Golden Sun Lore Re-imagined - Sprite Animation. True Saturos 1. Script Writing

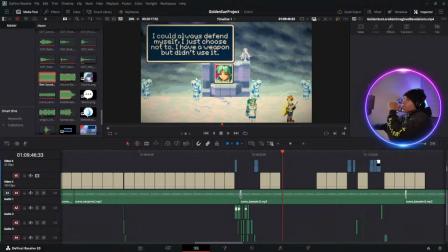12:27 So just having the old vintage film thingamabob does help out, like the film effect. So this is no longer in black and white.
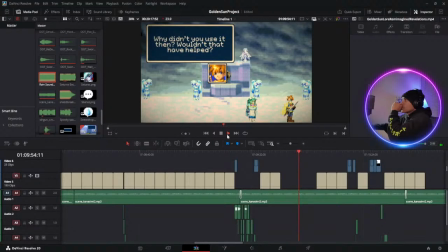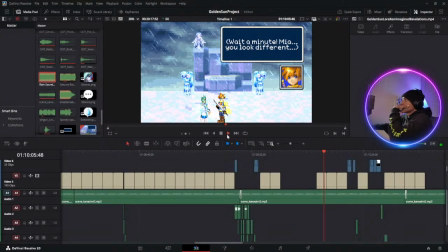This is the big reason why we did the change for eyes. They look lifeless. And it's like, I gave you Party Time Mia's eye, well, her expression, which has her eyes closed, but we can't really see the eyes because her eyes are closed.
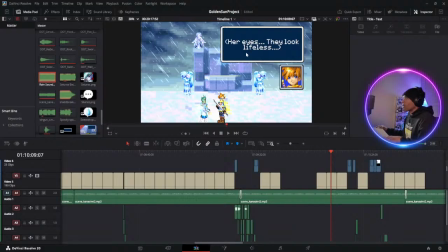13:12 And Mia's normal eyes are just they were so hard to like work with. Because you have to pick very, very specific colors or else it just look very screwed up. You can't turn Mia's eyes red without messing the whole entire thing up. Like her mugshot is very special.
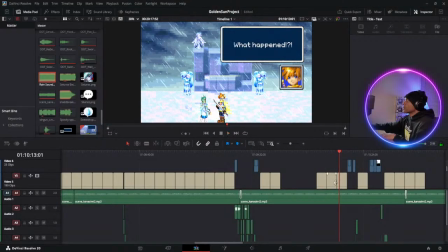13:34 Speaking of which, there we go.
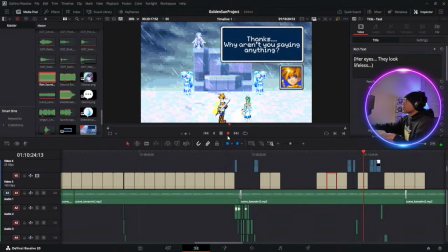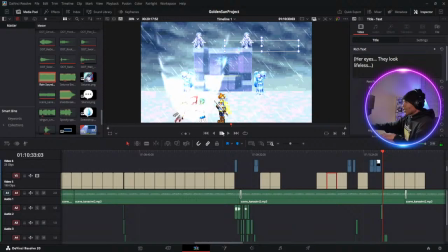14:03 Oh, so yes, we kept Shinet. We kept Shinet, but I felt very bad that her helpers didn't have a sound effect, so we used the fan favorite.
Shinet!
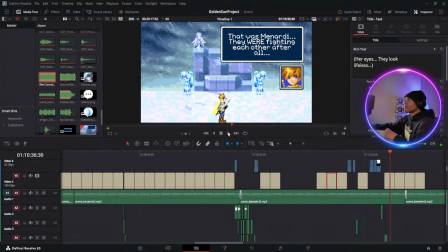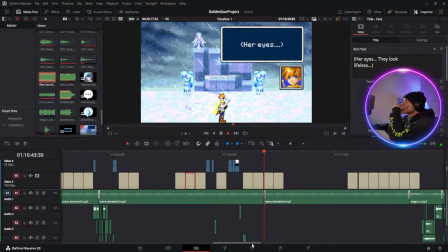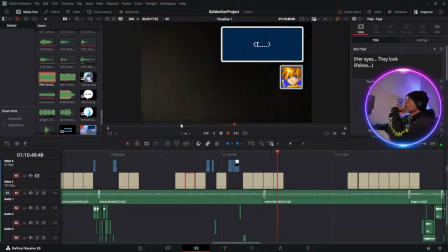14:34 Did I change? Huh? Oh yeah. I changed something here too.
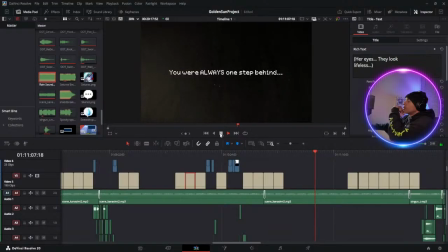I ended up changing that one.
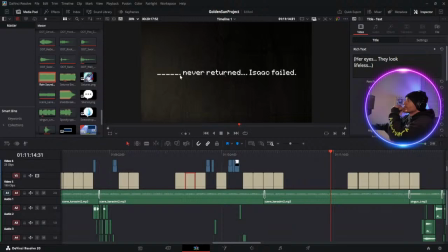15:03 because his memories are getting destroyed right now, so things aren't obviously going the same because we had that.
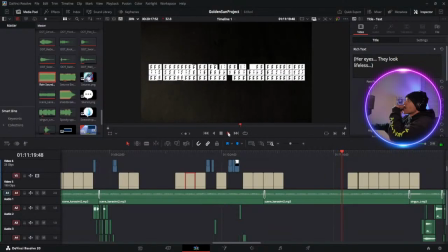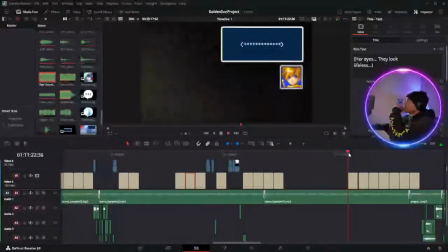He's doing that because of the system that I have right now. It hates effects. Let's just say that. So as soon as I get past this, it'll be fine. But once the video's all done, we never have to worry about it.
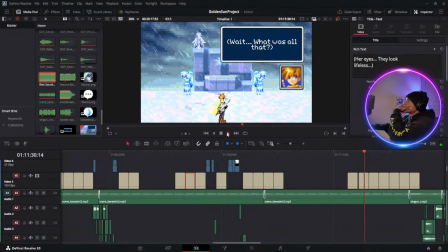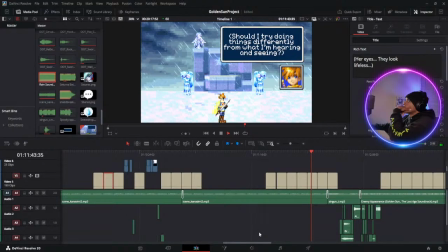Oh, so this scene is completely done now. Like right here, all the effects, all the sounds have been added.
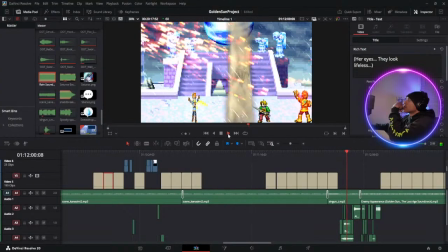16:18 遅すぎるんだよ。燃えろ。ほら、ここまでか。
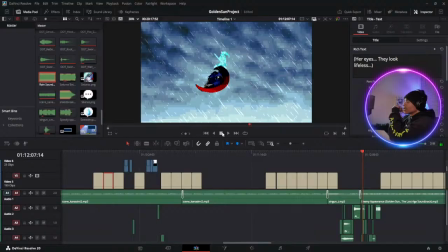16:27 You're right. So we definitely added everything here. So this sequence is done. I'm very happy with the way this came out.